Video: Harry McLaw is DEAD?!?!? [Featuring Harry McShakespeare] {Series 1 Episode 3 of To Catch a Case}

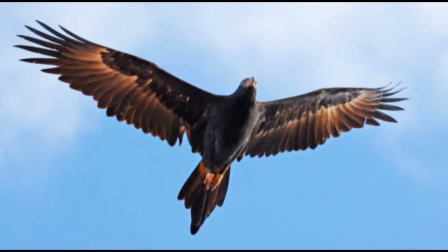Nature such as the soaring wedge-tailed eagle represents freedom, opening up the idea of freedom of the land, allowing all individuals, regardless of culture and identity, to be a part of the land.
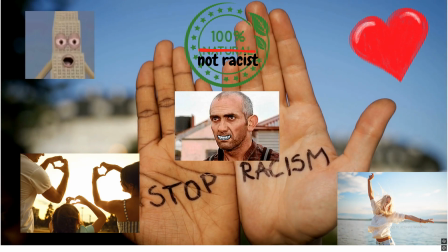All of these ideas allow us to see the significant standards of racism in the 1930s compared to the light sprinkle of racism nowadays. And it creates a visual idea of what it was like being an Indigenous Australian during this time, which is why it's important we value the text. Well, I don't know about you, but I'm definitely Team Albert.
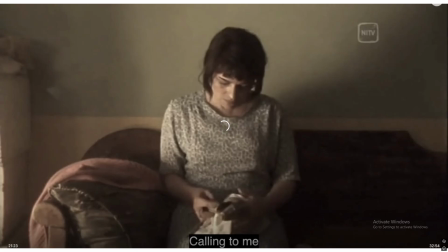Gender roles had an important part in allowing the audience to understand the value and importance of the text.
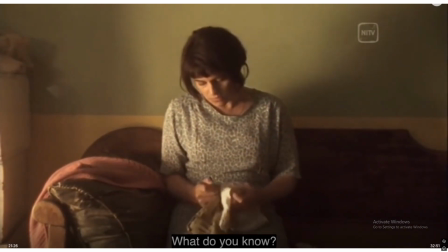In a world full of Andrew Tates, we can still see how gender roles, masculinity, and femininity is still a challenge today.
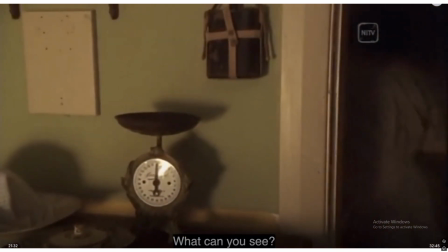However, having a look back at the 1930s, it wasn't even always beliefs. It was just how it went.
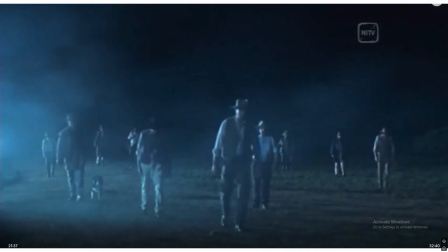Perkins allows us to explore the life of a woman in the 1930s through the character Rose.
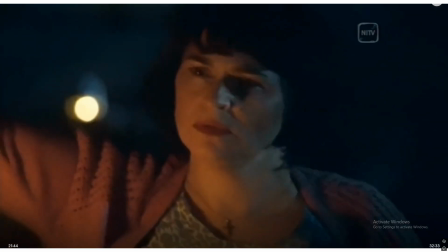Rose is the wife of Jim, who has little to no say in any decisions he makes, and she's overall limited in her power.
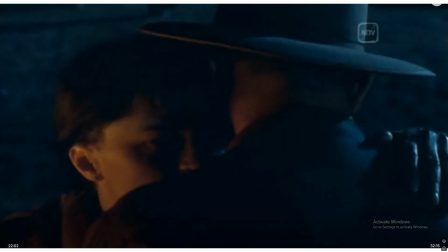In scene 2, we can see through the use of a wide shot how it is used to make Rose look powerless and Jim look in control,
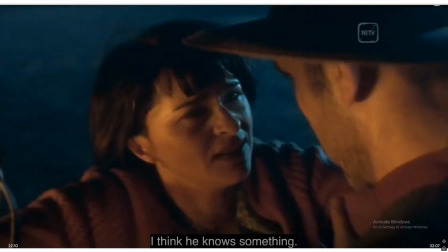which greatly summarizes how the household goes. Jim perfectly represents Big Andrew Tate thinking, oh, I'm all tough, and poor Rose has to suffer from this egotistical man.
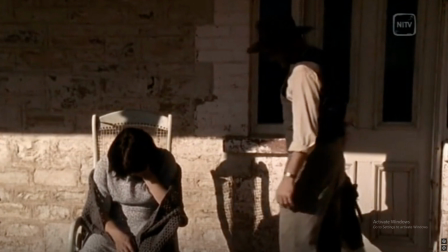The lighting hiding their face perfectly proves how they want to hide their identities as they are coming to realize the mistake they have made.
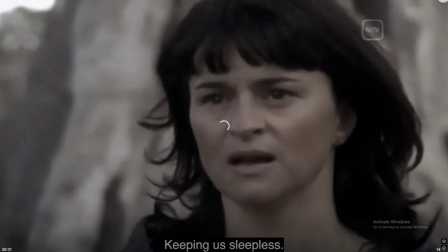Well, Jim made. Rose is unable to speak for herself, almost like a literal child is told not to say things.
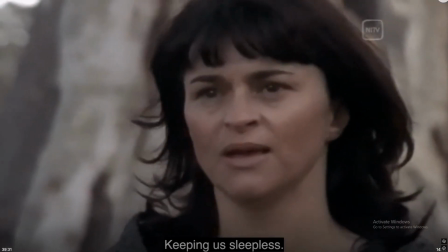We can also see in scene 3 how she does this almost if a little kid is sneaking out her room to grab a chocolate at night.
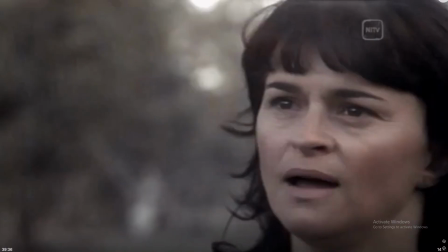She's trying to find Rose with Albert, and she's doing this for the love of her daughter.
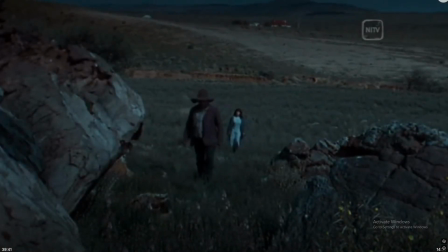But through her actions, this really allows us to see her true identity as a mother, not a woman in Jim's shadow.
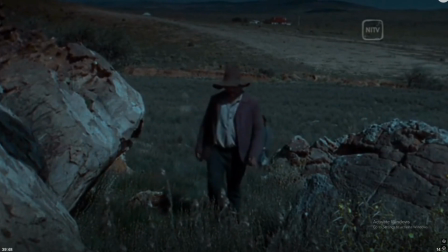Through Rose's lyrics, I don't want to know this proves our previous point of Perkins' decision to use lighting to hide their faces.
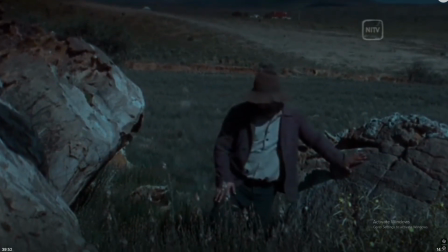This is proving this
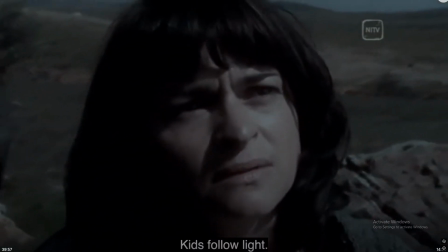as it's almost as if she doesn't want to know what happens. They are both regretting their decisions.
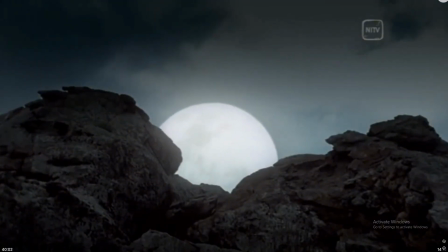Perkins' use of a tilted angle with zoom significantly emphasizes her intense emotional state.
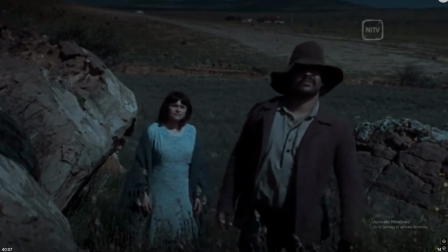Rose has challenged cultural norms through taking charge of the search and inviting Albert to lead.
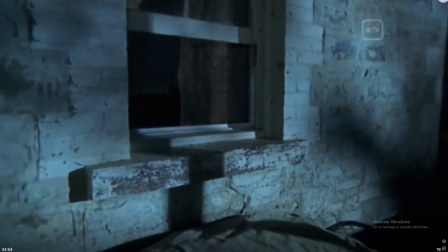Finally, in the Rose screaming from the nightmare scene,
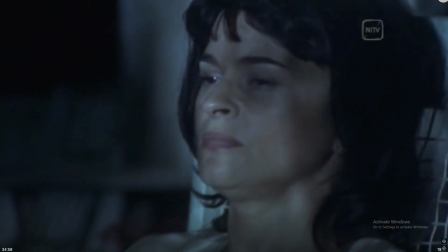we can see that the loss of Rose has kicked her natural instincts in, almost like your mum yelling at you when
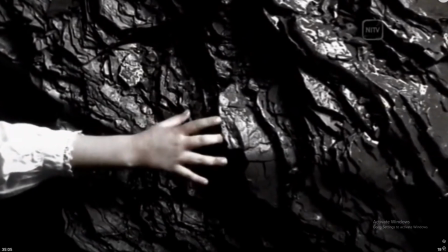you were little for trying to run on the road.
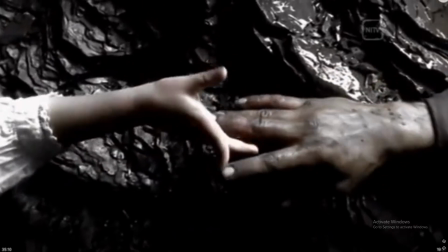This is what Rose has nightmares of as she is being teased and the capability to save her girl, but sadly can't.
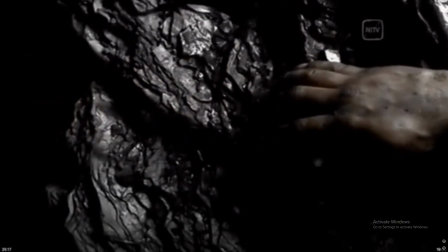Perkins uses the reflective moonlighting and close-up to emphasize her scream, along with some emphasis on the white noise as the music suddenly stops.
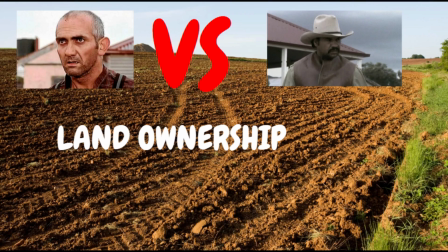Are we understanding this value now? Finally, land ownership is a pretty important part of the film. I mean, the catchy jingle that made the whole movie for me is purely about land ownership.
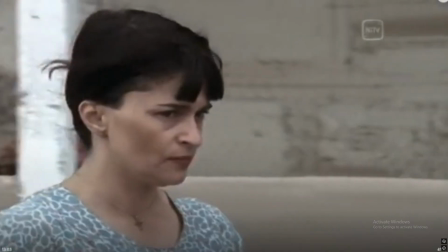This is demonstrated through Jim as he sings, "This land is mine," blatantly putting us in his sick head to understand what he truly believes.
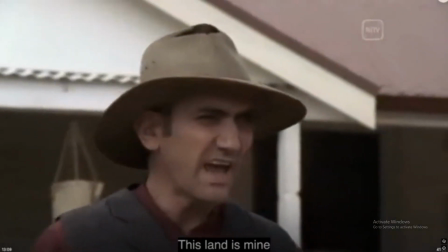And yep, you guessed it, he believes that it is only the land and that is a typical white, ignorant man during these times.
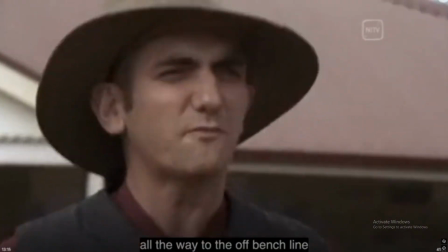This is proven through Jim's 10 out of 10 acting, which I've seen better from Under Nines at Hunter Drama.
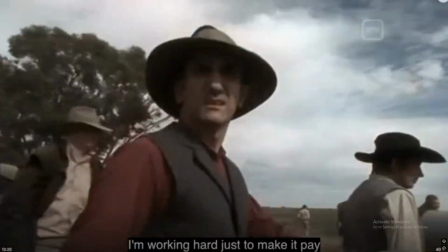We can also see the idea of land ownership through Albert's different perspective, as we can see his cultural beliefs reflect the land's ability to be shared equally.
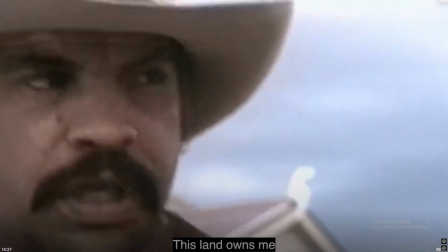This is the battle of selfish versus humble, and we all know who's going to win. My bets are on humble.
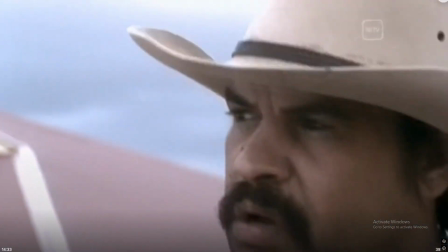Albert's willingness to acknowledge the land as itself and not mine reflects his true personality.
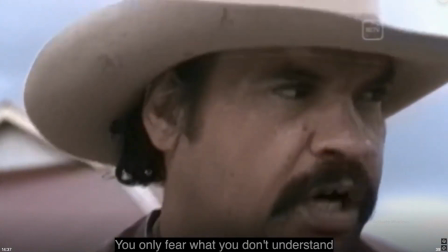I mean, to be honest, this Albert bloke reminds me of myself. Finally, when Jim says,
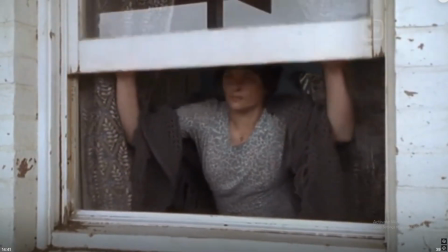"I drove all kindness from my door," this is another example of this guy finally realizing after days of searching for his daughter that he made the mistake of being arrogant.
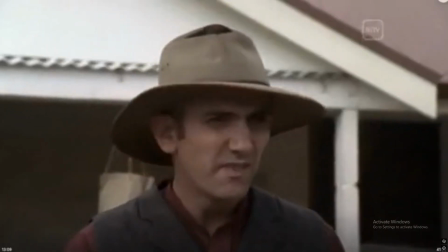I mean, he still claims my door, but honestly, we'll give him the door. I mean, it's better than my land.
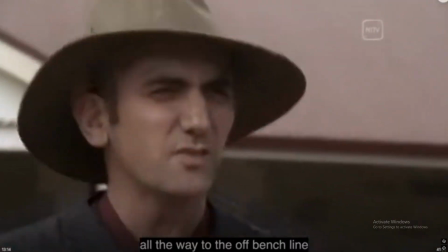The use of reprise sends chills through my spine and demonstrates how significant the
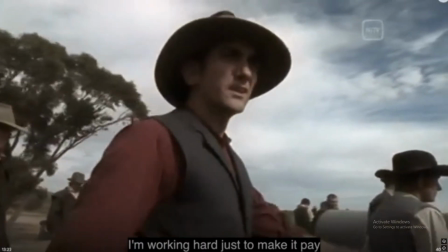idea of ownership is in the film, as it represents more than just grass and dirt, but arrogance and denial of relationships.
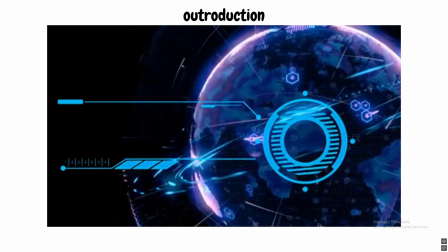Wow, what a film. So basically, all these small techniques such as sound production and lighting, which might not make sudden impact,
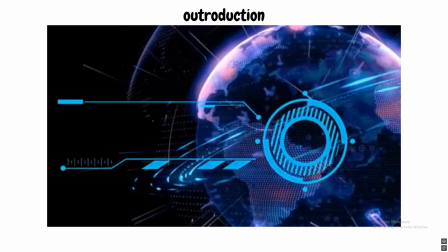actually entirely change how we view every scene and what it personally means to us. Perkins has done herself a madness here.